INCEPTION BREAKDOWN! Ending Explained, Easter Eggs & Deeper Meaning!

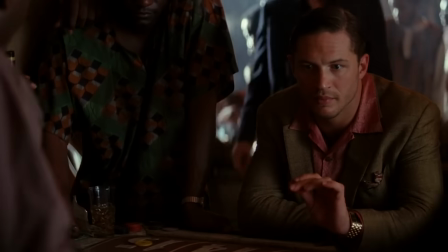Hardy described Eames as a James Bond wannabe, which is why he's first seen gambling, and on his dream level, he reenacts On Her Majesty's Secret Service.
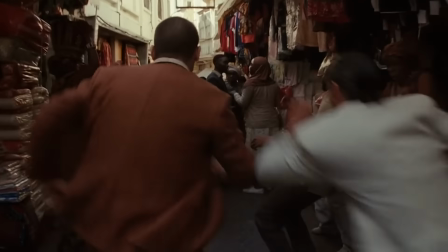Cobb is chased through Mombasa by Sato's rivals, and notice how this scene, supposedly set in reality, doesn't all function realistically.
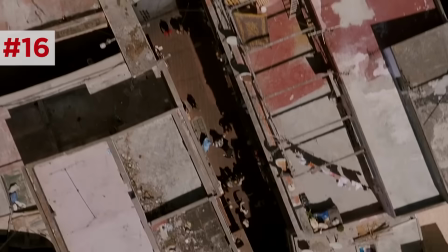Men tackle Cobb from out of nowhere, an overhead shot makes the alleys look like a maze.
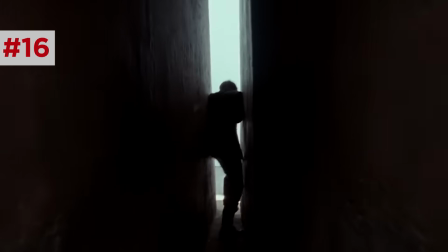The walls literally close in on Cobb, the way dreams can often feel claustrophobic. Sato randomly shows up in a cartoonishly convenient moment.
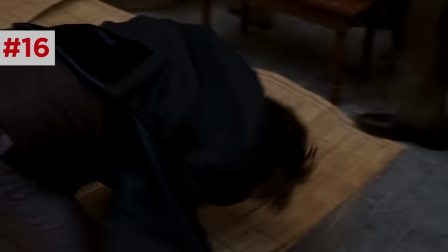At one point, one guy even tells Cobb, I'm not dreaming now, I am.
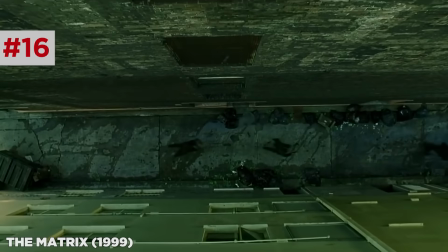This whole foot chase parallels the foot chase of The Matrix, Neo running from the agents in a simulated reality.
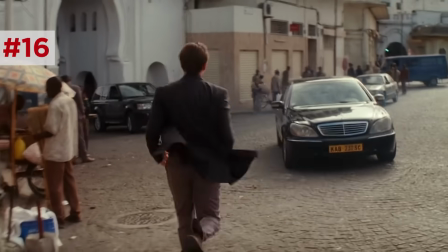As we'll find out later, Nolan deliberately made this over the top to further blur the distinction between dreams and reality.
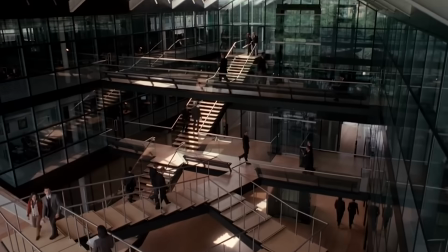Meanwhile, another M.C.
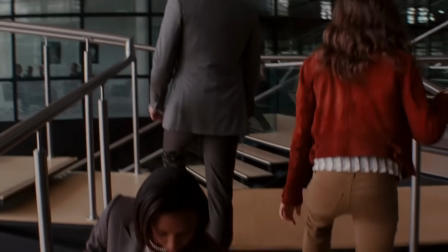Escher reference comes up with the Penrose stairs, an example of a paradox that Arthur uses to teach Ariadne how to use impossible architecture to create closed loops.
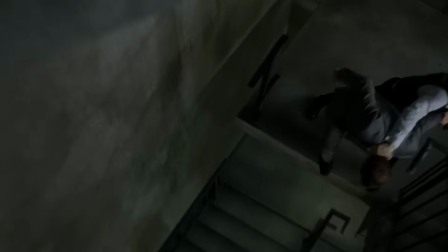Arthur will actually use this exact design later in his dream level, and the movie's best callback.
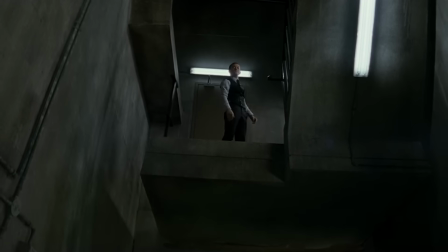Paradox.
Meanwhile, the team recruits their chemist, Yusuf Dilip Rao.
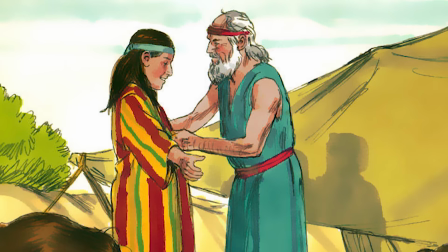Yusuf is actually the Arabic form of Joseph, who was a dream interpreter from the Book of Genesis.
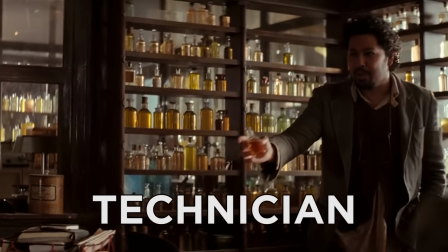Completing this filmmaking team metaphor, Yusuf is the technician, like the director of photography, a lighting director, a VFX artist,
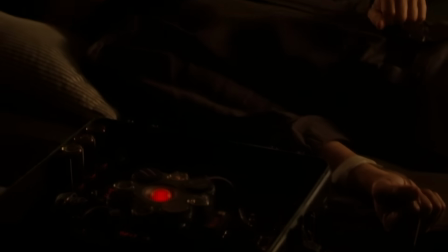the one who applies science to produce the most vivid imagery and the widest bandwidth within which the rest of the team operates.
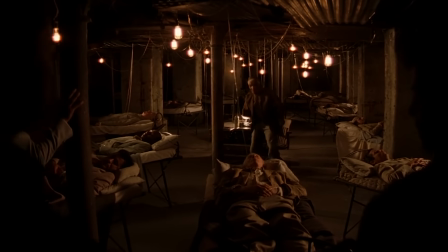Yusuf shows them how his custom-made sedative is used in the sleep chamber.
They come here every day to sleep.
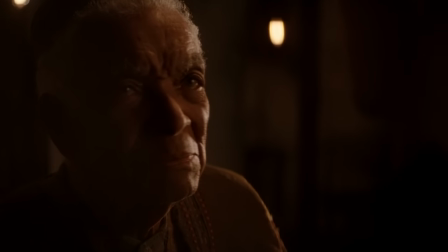No, they come to be woken up. The dream has become the reality. Who are you to say otherwise?
So this man is invoking the existential crisis at the heart of this film, and at the heart of The Matrix. What is reality?
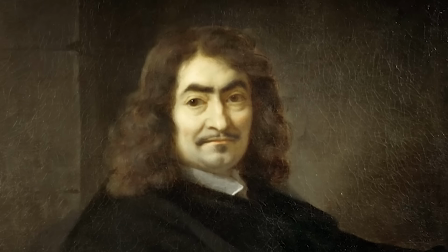Philosopher René Descartes explored this in his famous dream argument,
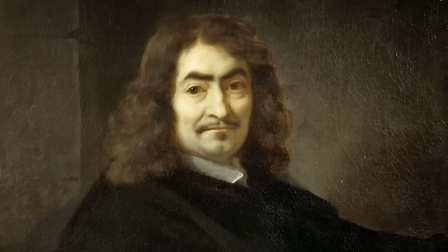arguing that it's possible that we can wake up but still be dreaming, so we cannot trust our senses and perceptions. This concept is also referred to as the Zhuangzi paradox. Really, The Matrix and Inception led a generation of basic nerds to assume we've been red-pilled.
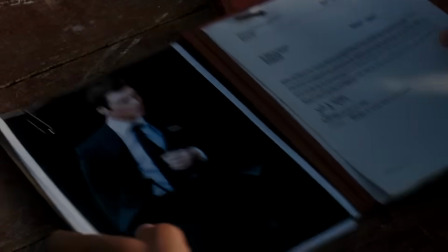Sato briefs them on the mark, Robert Fisher. Cillian Murphy, who represents the audience in this filmmaking metaphor.
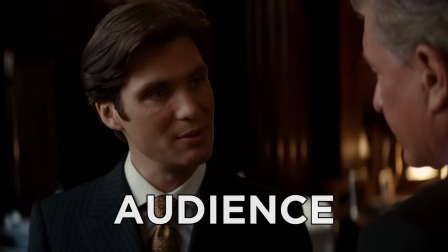He's the heir to an Australian-owned business empire, which Sato wants Fisher to dissolve.
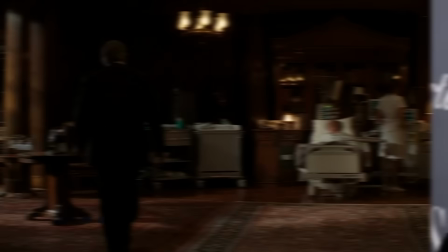Nolan and Murphy base this family dynamic on Rupert Murdoch and his fraught relationships with his sons. Interestingly enough, Murdoch's empire is starting to break up right now with Disney's recent buyout of Fox.
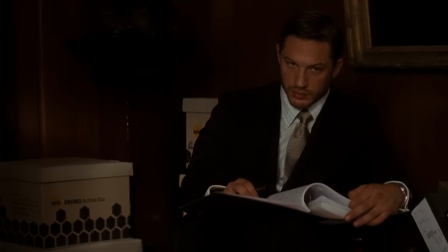Eames spies on the Fisher inner circle, noticing the pinwheel photo that Robert placed beside his father.
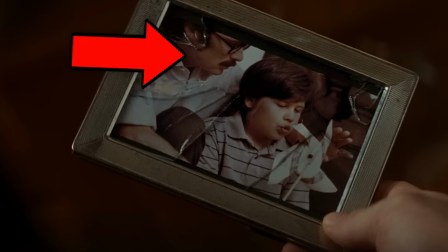In that picture, Cillian Murphy actually doubled for a young Maurice Fisher with glasses and a mustache.
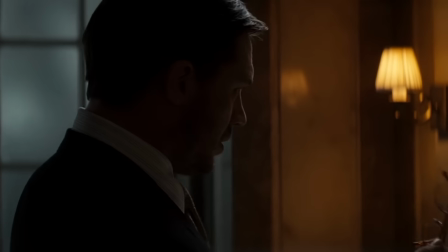So Eames is following a key process of an actor, observation. Note that this is the one scene in the movie that the real Browning appears.
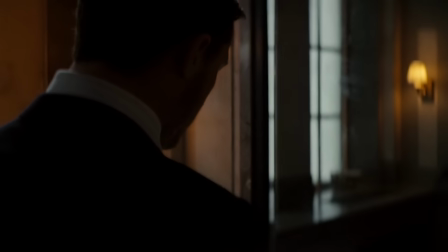From here on after, every time we see him, he's actually being impersonated by Eames, or he's projected by Robert based on Eames' caricature.
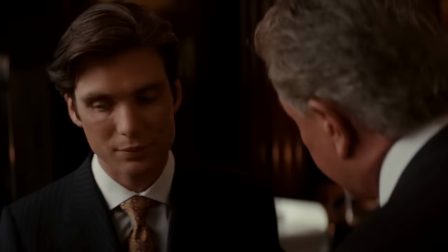It's a reminder that Fisher's whole narrative and catharsis in this movie was invented on the spot and carried out by the actor of the group.
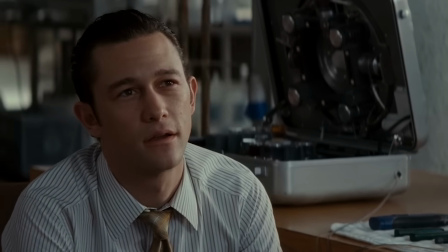So it's easy for producers like Arthur to see actors as replaceable, but it's actors who bring all the humanity and soul to the narrative. The full team gathers to strategize, and some have pointed out that if you take the first letters of the main characters' names, Dom, Robert, Eames, Arthur, Mal, and Sato, you get dreams. But that leaves out Ariadne and Yusuf, who are pretty important too. So if you add Peter, Ariadne, and Yusuf, you get dreams pay. You know what? They also spell out dramas, yup, because anagrams are random and stupid.
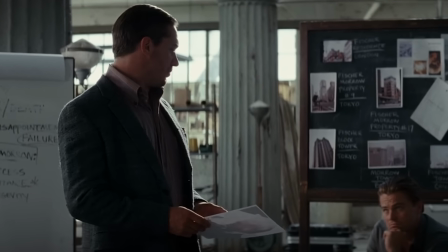Their brainstorming here of how to trigger catharsis in Fisher mirrors a Hollywood writer's room trying to break a story. And as we'll see, each layer of the dream is a different cinematic theme based on 3 of Nolan's biggest influences.
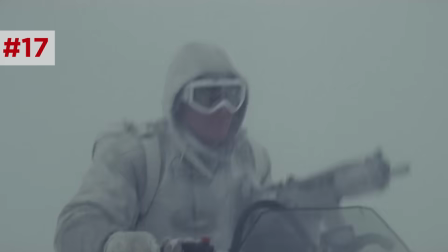As mentioned before, the bottom layer, Eames' dream, is a snow fortress with an elaborate ski shootout,
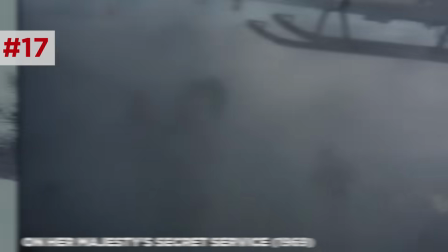an homage to one of Nolan's favorite 007 movies on Her Majesty's Secret Service.
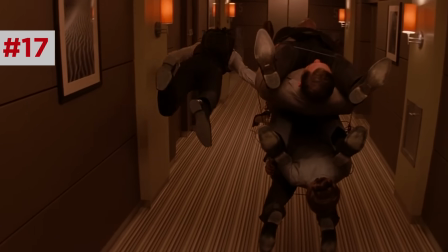But the next layer up, Arthur's dream, is a hotel maze, like the labyrinthian Overlook Hotel in Stanley Kubrick's The Shining.
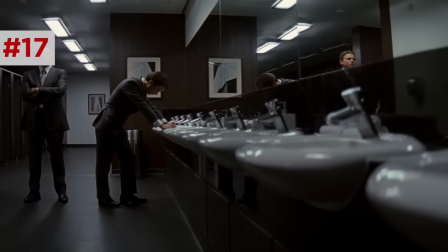Actually, a shot of Cobb and Fisher in the hotel bathroom is framed to match Kubrick's shot of Jack and Grady in the bathroom.
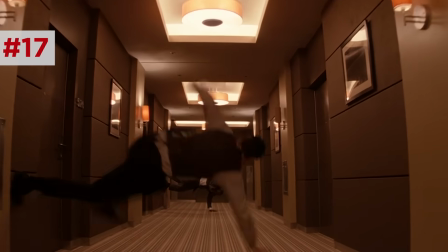And this hotel later rotates 360 degrees on a practical custom-built set,
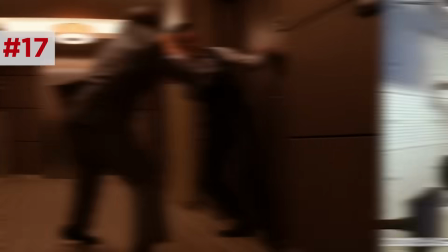with Nolan citing the rotating set of Kubrick's 2001: A Space Odyssey as inspiration.
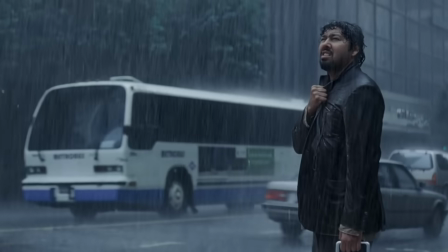The top layer, Yusuf's dream, is set in downtown Los Angeles, which devolves into a deadly machine gun shootout,
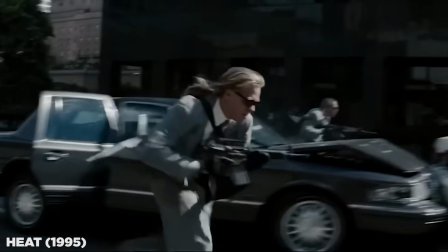inspired by Michael Mann's Heat, which Nolan used as a basis for his story in The Dark Knight.
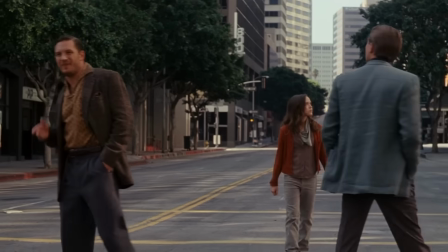And you'll notice that several of the group's brainstorming sessions take place in these dream levels, not just to show us these like empty movie sets before shooting begins, but also, when you think about it,
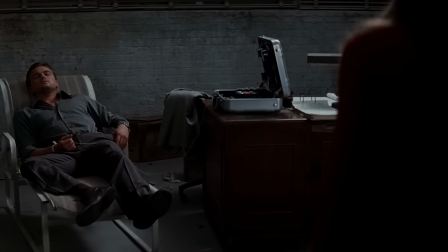to give this team more time to think through their plan. Ariadne sneaks into one of Cobb's late night dream sessions, finding that he can only dream by revisiting memories.
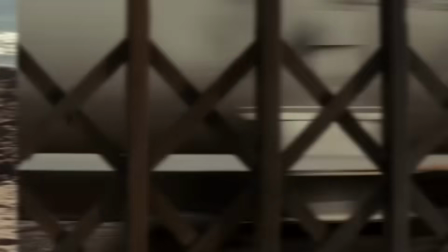Mal's childhood bedroom, their first house together, the beach with the family, the train yard, their house when they had kids, and Mal's hotel suite where she died.
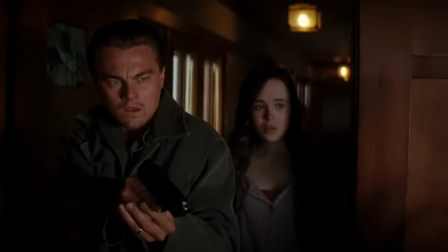All of these locations show up later in the movie when Cobb takes Ariadne through Limbo,
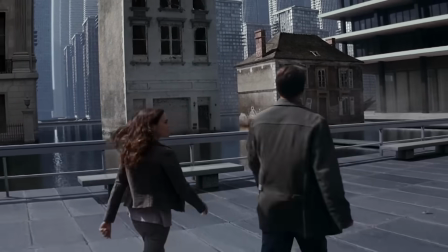which was constructed from his and Mal's memories, with all their favorite locations in a neat little row.
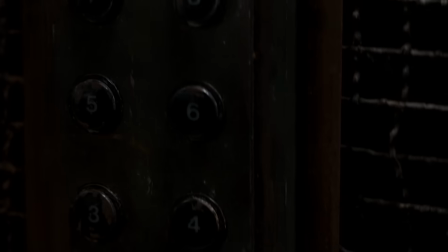Now Cobb has reconstructed his Limbo in a column that he revisits every night, where he tries to keep Mal buried.
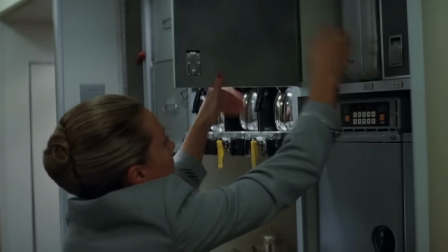On the airplane, the flight attendant is played by Miranda Nolan, Chris Nolan's cousin and daughter of John Nolan, whom Chris cast in Batman Begins and The Dark Knight Rises.
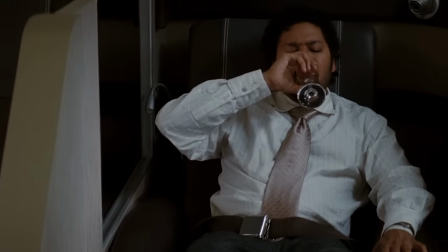And they descend to the first dream level, drenched in rain because Yusuf's full bladder. Notice that when Arthur drives the taxi, he turns off this Arabic music from the radio.
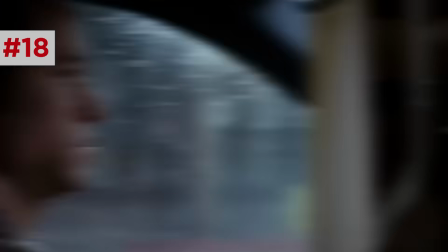The song is Abun Saloon by Yusuf El Majad, which likely would have been a song that this Yusuf, whose dream this is, chose. So in addition to the 2053 and 3502 numbers that I mentioned before,
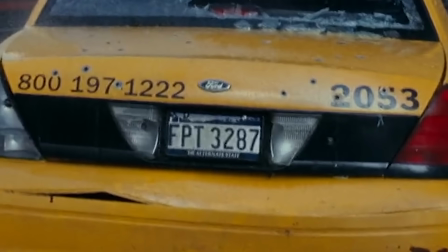the license plates on all these cars has a state motto reading the alternate state.
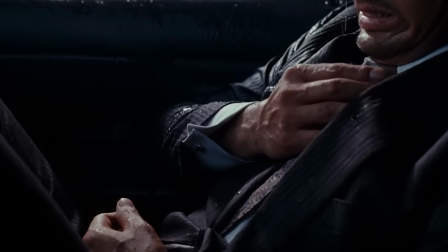So after a shootout and a chase, Saito gets hit and they realize a major communication error.
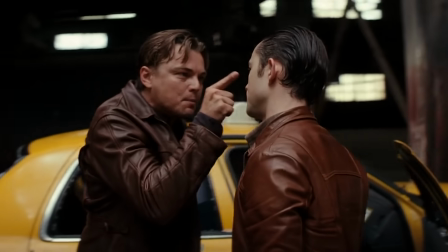Arthur didn't report that Fisher's subconscious would be militarized, and Cobb didn't report that their heavy sedation would drop them into limbo if they die.
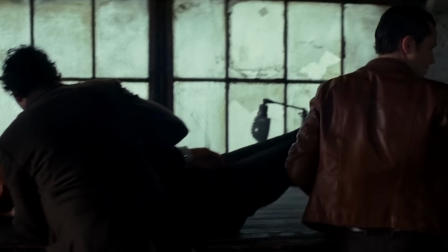So yes, the rules do change in this moment here. But it's also in a way that raises the stakes and make things a lot harder for the heroes. So this isn't like convenient bad writing. Every heist movie features this kind of mid-heist crisis that changes the game and make things harder.
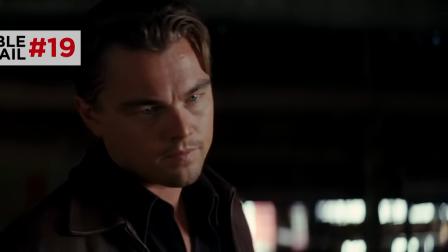Eames transforms into Browning using an actor's vanity mirror. And one by one, the reflections change into Browning every time it cuts back to him, with Eames reflecting little pieces of Browning's nature.
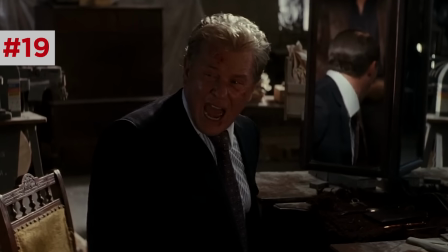But not until he screams do we objectively see him in Browning form, because that scream is heard by Fisher,
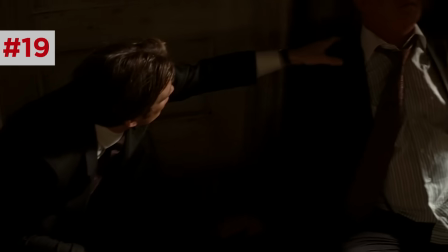who recognizes it as his uncle, and thus, from here forward, we see him in character.
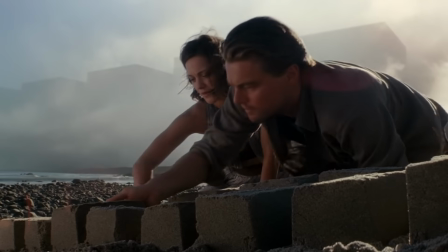Cobb tells Ariadne about Limbo, with flashbacks showing him with Mal using sandcastles that they collapse, and in the background they crumble as well.
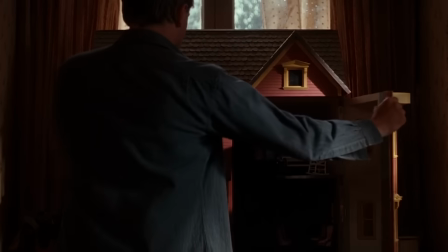We learn that they spent something like 50 years together. But to get Mal to leave this world, Cobb broke into her safe, decided to spin her top totem,
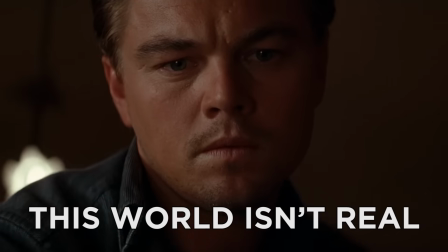accepting the concept of this world isn't real in her mind, which worked in the short term to get her out of Limbo,
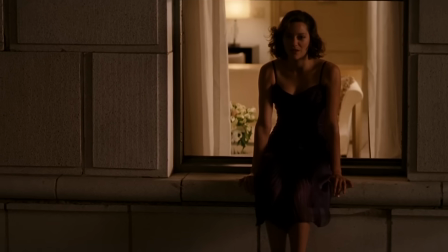but it worked too well and ended up defining her so that she would question every reality that she was in until she killed herself,
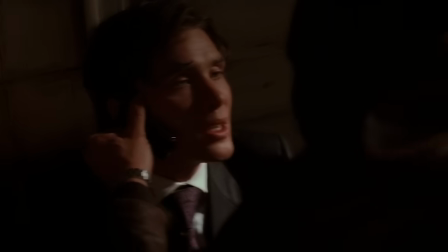framing Cobb for murder, hoping that he would join her. So they pressure Fisher for a random 6-digit safe combination, and he just blurts out 528491. Totally random number that they use as a MacGuffin in this sub-narrative, a seemingly all too important detail that really only serves to drive the hero, Fisher, in this sub-narrative to his deeper realization.
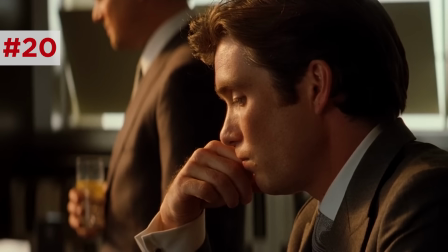In level 2, they reinforce this number for Fisher, the phone number on the napkin, and the hotel room numbers,
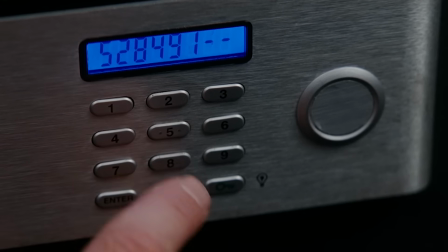so that in level 3, when he opens the safe with this code, he feels like he unlocked a puzzle,
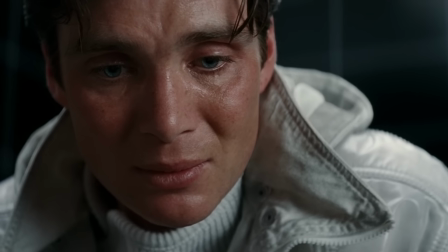feeling a self-accomplishment that was actually all manufactured to drive him toward his emotional catharsis. Which again, is what movies do, folks. Sorry, your emotional breakthrough while watching Toy Story was designed for you.
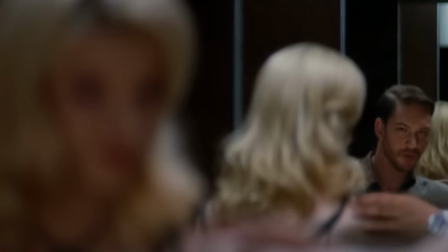All of your tears have Andy stamped on them. So down in level 2, the hotel, Eames poses as a blonde woman to flirt with Fisher,
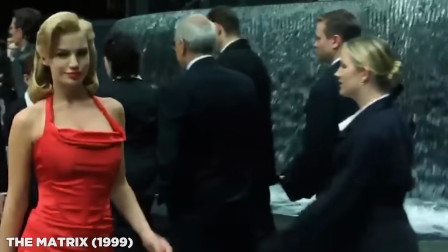a nod to the woman in the red dress from The Matrix, which is also a trick designed as a distraction.
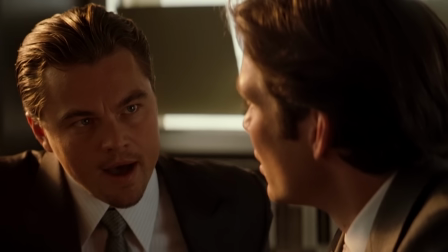As Cobb runs the Mr. Charles gambit on Fisher, turning him against his own subconscious, he freezes up when he hears the glass breaking,
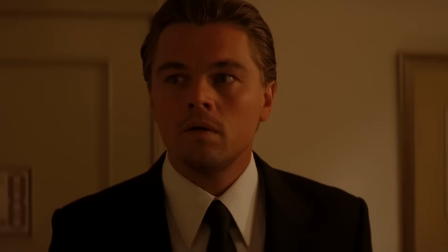he sees his kids playing nearby, right? The glass break is the same sound from him stepping on the glass back in the suite,
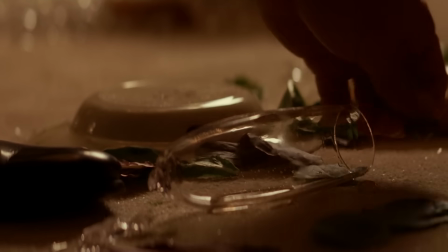and it represents Mal breaking into his operation just as she did with the train.